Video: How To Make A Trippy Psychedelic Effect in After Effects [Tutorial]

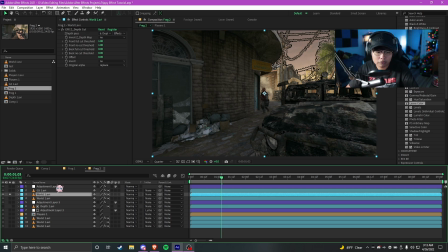[8:38]
We're gonna select effects and mask. We're gonna solo only this part, and we're just gonna wanna play around with these settings.
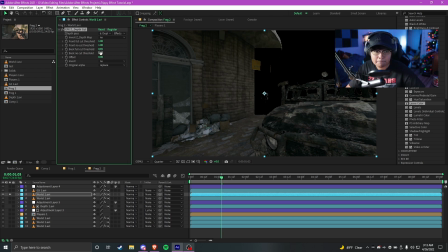[8:44]
So as you can see, we can drag this out over here. We can also feather it out a little too, something like that maybe. So as you can see, we got that there. And if we turn this on, you'll see that we kind of have the sort of like psychedelic going on in the background.
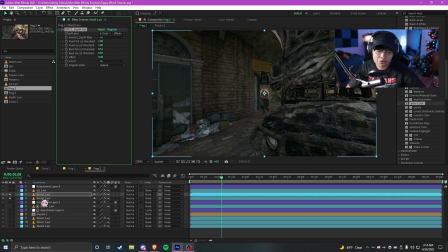[8:59]
I'm gonna make it further back just a little bit. So as you can see, something like that will look cool. So now that we got that done, all we gotta do is select them both, pre-compose them.
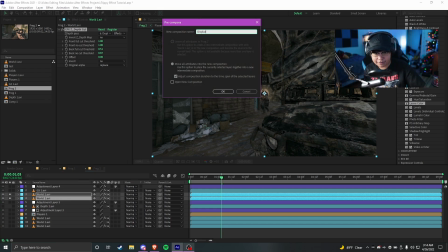[9:06]
We'll just call it something like displacement. I can't even type right. Displacement map, there we go.
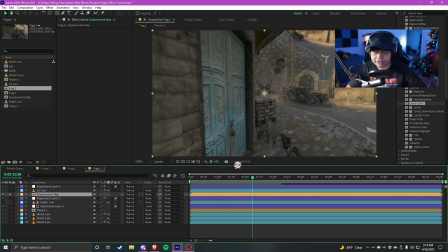[9:11]
As cool as it looks, it still doesn't really look that cool. It looks kind of out of place. So what I'm gonna do now is make an adjustment layer. And with the adjustment layer here, we don't need to track mat it to anything, but instead we're gonna select it. Now I'm going to be using another plugin. This is called Displacer Pro. This one is actually free.
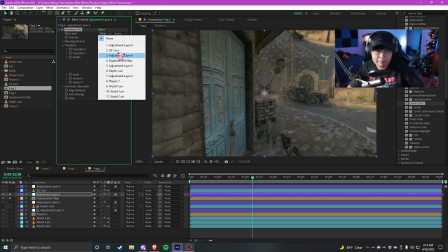[9:27]
I'll leave a link to it down in the description down below. It's made by Plugin Everything. They're the same people that make Deep Glow. So yeah, you're just going to want to download this free plugin right here, and you want to select the map layer, which is the one we just created, effects and mask.
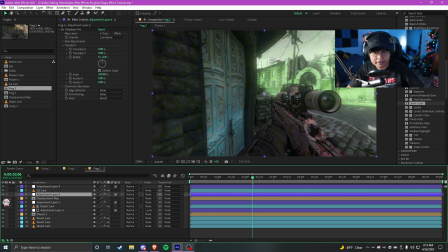[9:39]
And let me unhide this and turn this off. Now, as you guys can see, nothing really happened.
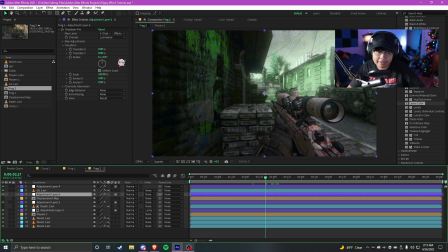[9:46]
We still have that normal like video look that we were going for. So what I'm going to do now is I'm going to make the anchor point 50. for both of these, and that'll make the displacement occur in the center. Because psychedelics usually, it's like a circle almost, like your peripheral vision's the most distorted.
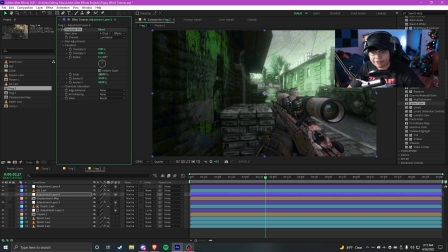[9:59]
So the center is where like the distortion is going to be coming from. So now that we got that out of the way, now we can mess around with these settings right here. So you can do anything from making it rotate a little, or you can have it scale in a little. But for this instance, we'll just have a subtle rotation of like 5 maybe, subtle scale inwards of like 5% as well.
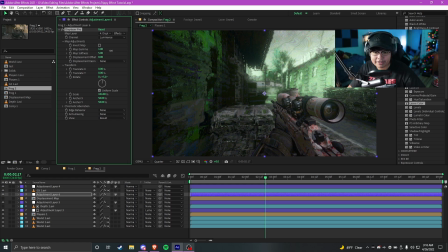[10:19]
And map adjustments, you can also soften it down too if it looks too harsh almost, which I will. I'll soften it just a tiny bit. You can also mess with all these settings here. Edge behavior, you can repeat the edges so you don't get this sort of like black void on the outside like that.
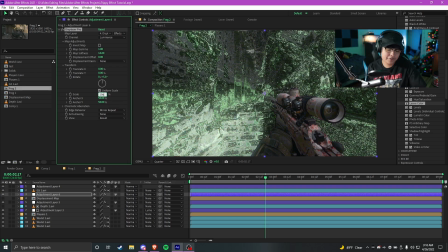[10:33]
If you want to, you know, do like a little mirror repeat, that's usually what I do. As you can see, now it's mirrored, so it's not just like full on just emptiness.
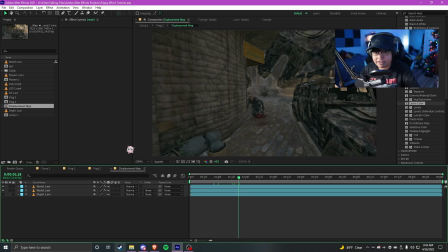[10:40]
Yo, what's up guys, it's Order from the Future. I just got done recording the video and I completely forgot to tell you how to do it without the EFX plugin. So let me just show you right now. It's extremely simple. I'm just gonna duplicate all these so I have something else to work on.
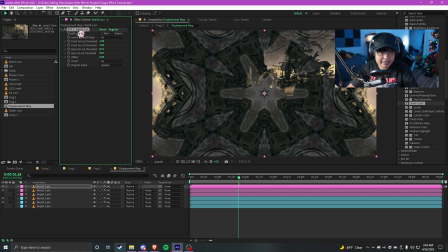[10:53]
Let me just change the color on it so I don't mix them up. So what we're gonna do now is I'm gonna delete the EFX plugin because I feel like a majority of people watching this video don't have it.
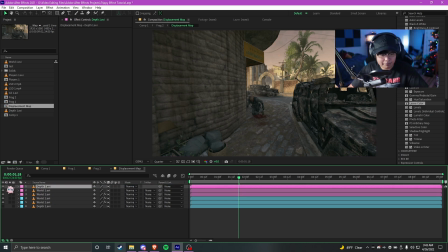[11:00]
So now that we got that out of the way, we're gonna drag the depth layer up on top. And what we can do is use an effect like levels.
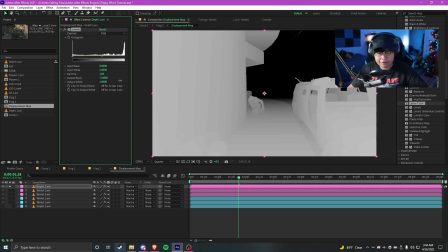[11:06]
So we'll slap levels on here. Maybe lower the little black spots, increase the highlights like that.
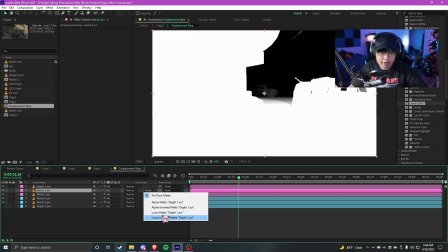[11:12]
Boom, get rid of that. Track mat, we can do luma mat.
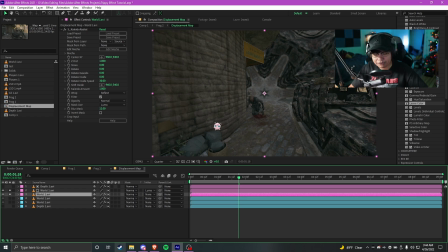[11:16]
We solo these two. You get the same effect. As you can see, that's the same result right there. And all you would do after that is just map the Displacer Pro to the pre-comp.
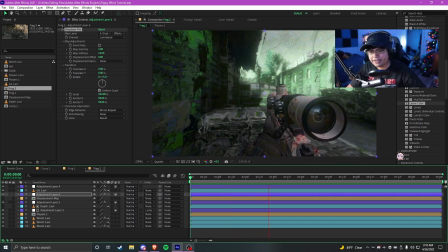[11:24]
So as you can see, now that we got it finished, now it's starting to look actually psychedelic.
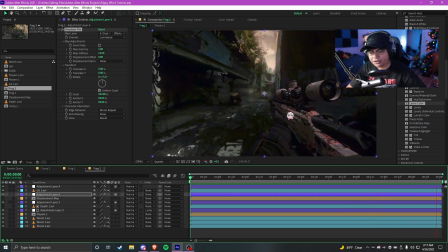[11:28]
As you can see, the whole peripheral vision's completely distorted, while the center is kind of still kind of visible to tell like what's going on.
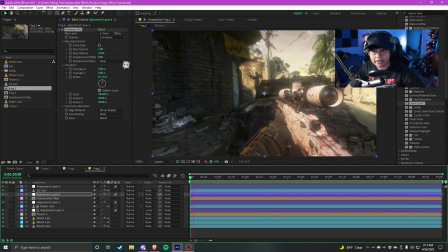[11:35]
That's why I like using Displacer Pro. And like I said, it's free, so be sure to download it down below.
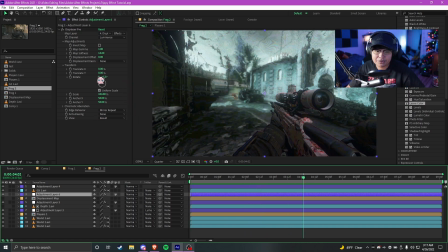[11:40]
So now that that's done, there's a few more effects I want to show off and mess with some stuff. So like I said, you can really mess with all this stuff here.
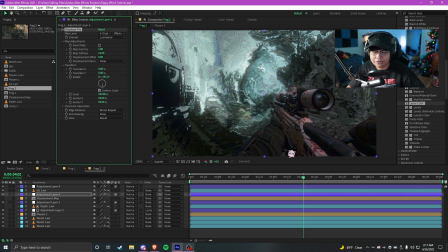[11:47]
You can keyframe the rotation too if you want to, so like maybe on shots it'll get more impactful and such.
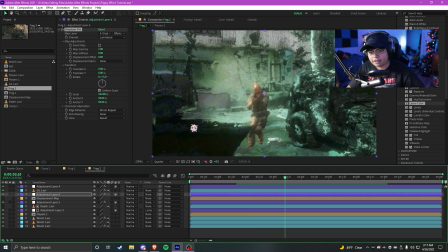[11:52]
And like I said, you can adjust the softness. Now for the softness, I feel like it really depends on what you're going for.
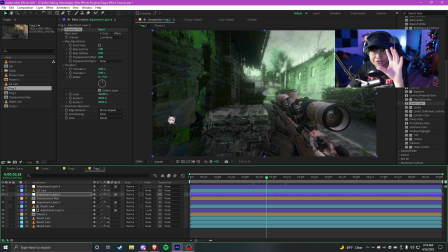[11:58]
I feel like drugs like acid or LSD, they make objects that have like really round edges, so like my round finger, they make them have really sharp edges, while psychedelics like shrooms do the opposite and they make objects with really sharp edges have round corners.
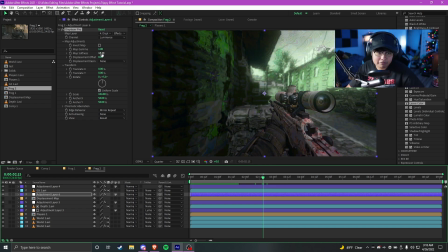[12:10]
So it's kind of like vice versa there. So I guess we'll go for a more of like a shroom look, so we'll just increase the softness a bunch.
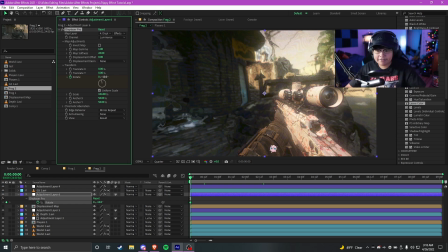[12:16]
And like I said, maybe we'll animate the rotation too. We could have it start at like negative 10 maybe, go to the end, have it go to negative 10 or positive 10, sorry.
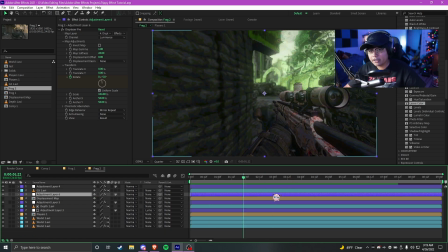[12:25]
And you can of course use expressions for all these too as well. Now there's another effect I want to talk about, which is echo space. Echo space is a really underrated effect, however you will need a motion track for this. So for echo space, what it essentially does is it duplicates your objects.